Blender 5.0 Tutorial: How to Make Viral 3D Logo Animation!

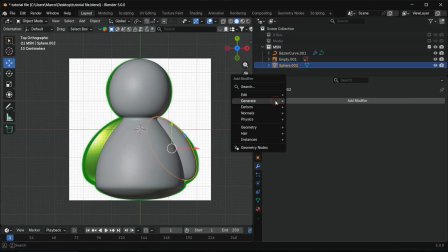Use this rotation and scale values. Mirror the arm to the other side using a mirror modifier. Use the body as mirror object. And add again a subdivision surface.
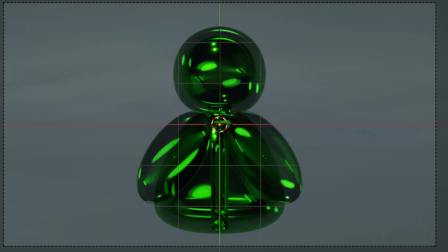Transparent materials hate overlapping geometry, so we use the same remesh workflow as before.
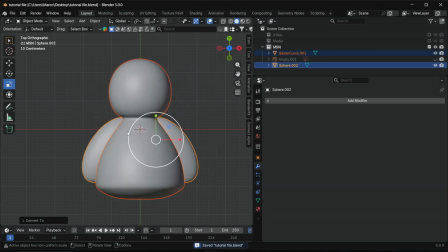To start with the workflow, convert everything to a mesh and join it, and let's go!
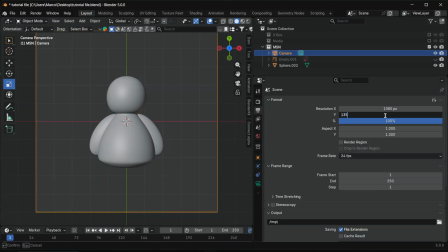Add the camera and set the output format, add the plane as background.
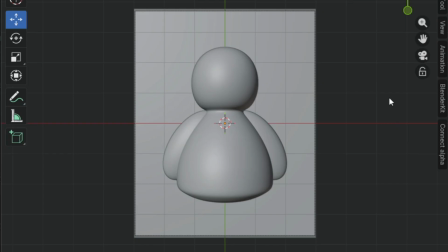We are done with the 3D object part. Do you want this project file? Link in caption. Support my channel on Patreon.
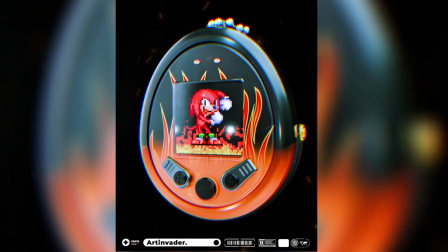There you will get access to over 60 Blender projects. With your help, I can continue making videos.
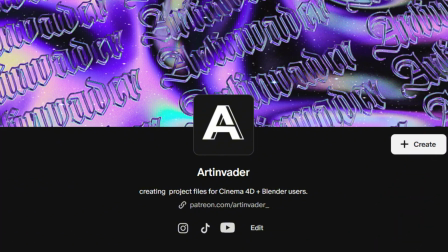Thank you for your support, Art Invaders. Lighting.
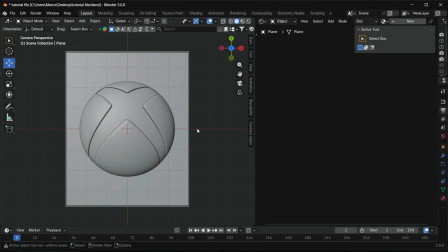Now we set up fast, clean lighting. Split the viewport and switch on site to viewport shading 4.
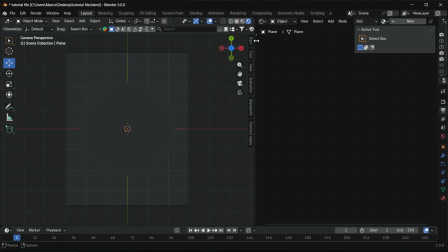First, the base lighting with an HDRI. Switch world mode.
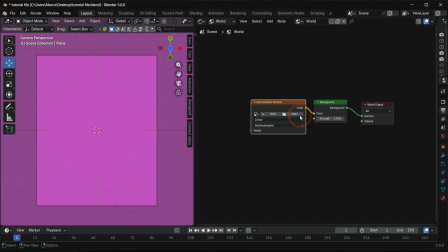Add an environment texture, texture coordinate, and mapping node.
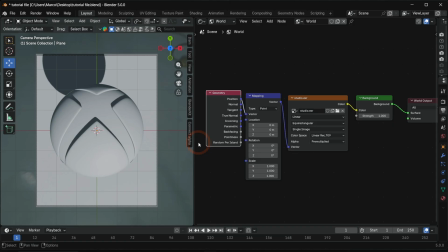Load the HDRI from my Patreon folder into the environment texture.
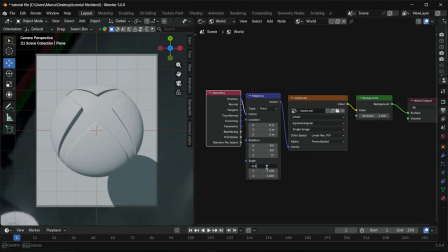Adjust the rotation in the mapping node to control the lighting direction. Now we add a few lights to shape the scene.
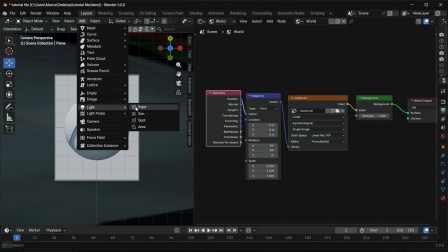Add an area light for the ground, scale it to the render region,
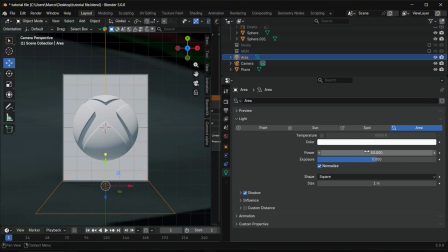adjust the power until the light softly fills the bottom of the logo, and duplicate it for the top.
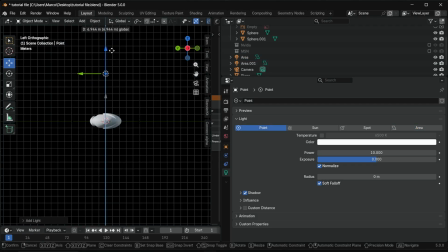Add a point light in front, adjust power to 500 and radius to 1, duplicate it as a backlight, and adjust power to 100 and radius to 3.
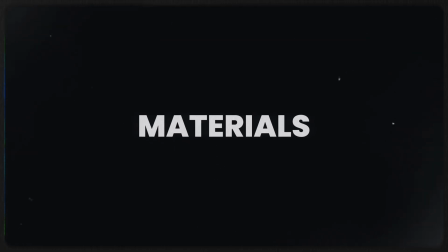Lighting is done. Materials. For this part, we use the free add-on Blender Kit.
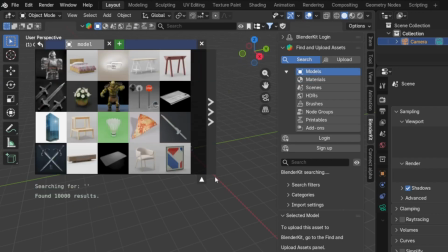It is a built-in online asset library for Blender that provides models, materials, HDRIs, and more.
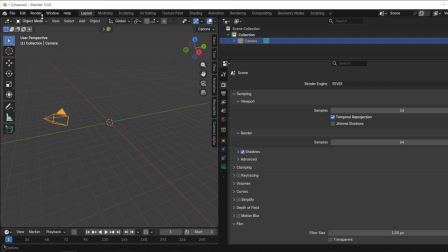Blender Kit is already integrated into Blender.
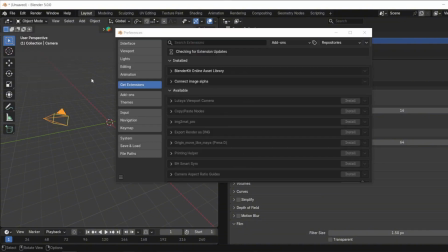Go under Edit, Preferences, Get Extensions, and search for Blender Kit.
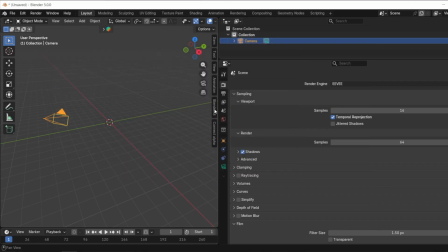After installation, you find it here on this site. And choose materials.
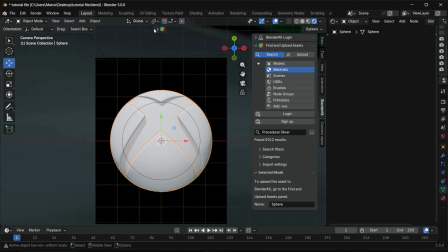Search for procedural silver, and this material you can use for all logos.
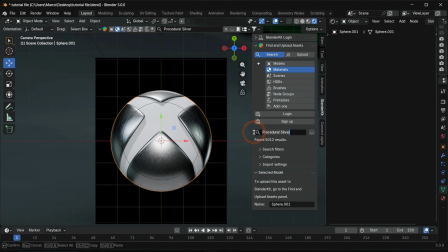Wow. Now the glass material. In Blender Kit, search for transparent green procedural.
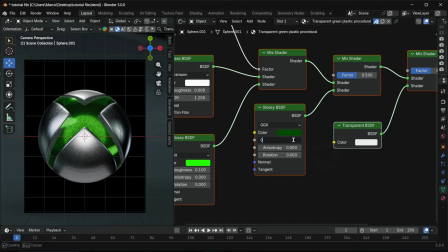Set glossy roughness to 0 for a clean glass look. In Blender 5, transparency is handled differently.
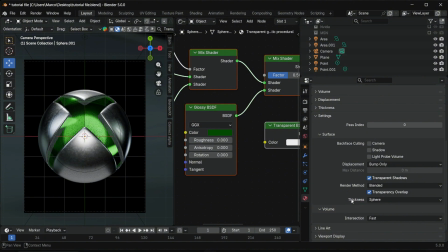Change the render method to blended. This is a new Blender 5 feature and mandatory for proper glass materials.
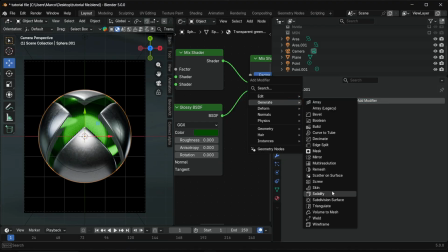To give the glass real depth, add a solidify modifier to the Xbox and NVIDIA logo.
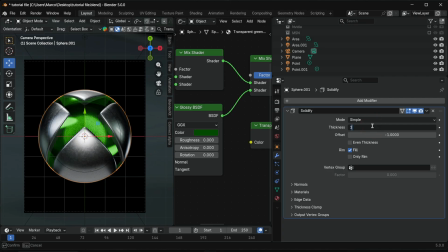Use the thickness value to control how solid the glass feels. Adjust it visually.
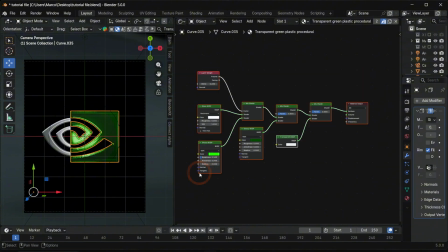Now we customize the MSN material. Duplicate the material so it's independent.
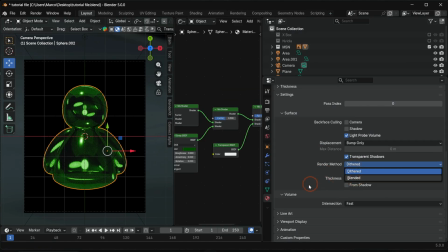Set the render method to blend it again. Lower the glossy roughness slightly.
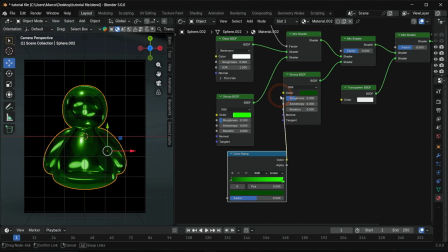Add a color ramp with 2 green tones for more depth.
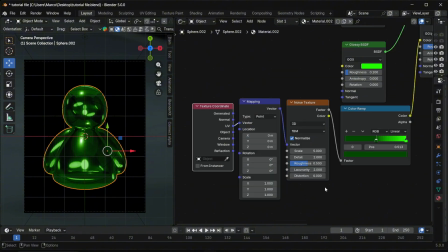For surface variation, add a noise texture with texture coordinate mapping to control the dirt breakup. And again, adjust visually. Don't overthink it. This is the EV trick nobody talks about it. This alone makes a huge difference for glass materials in EV.
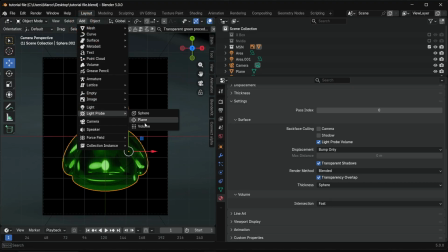Add a light probe volume and scale it over the entire object.
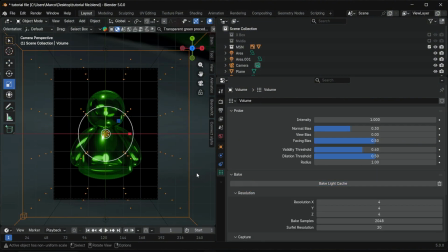Bake the light cage. This gives your cycle style indirect lighting inside EV. And yes, it actually works. Now we add the glow.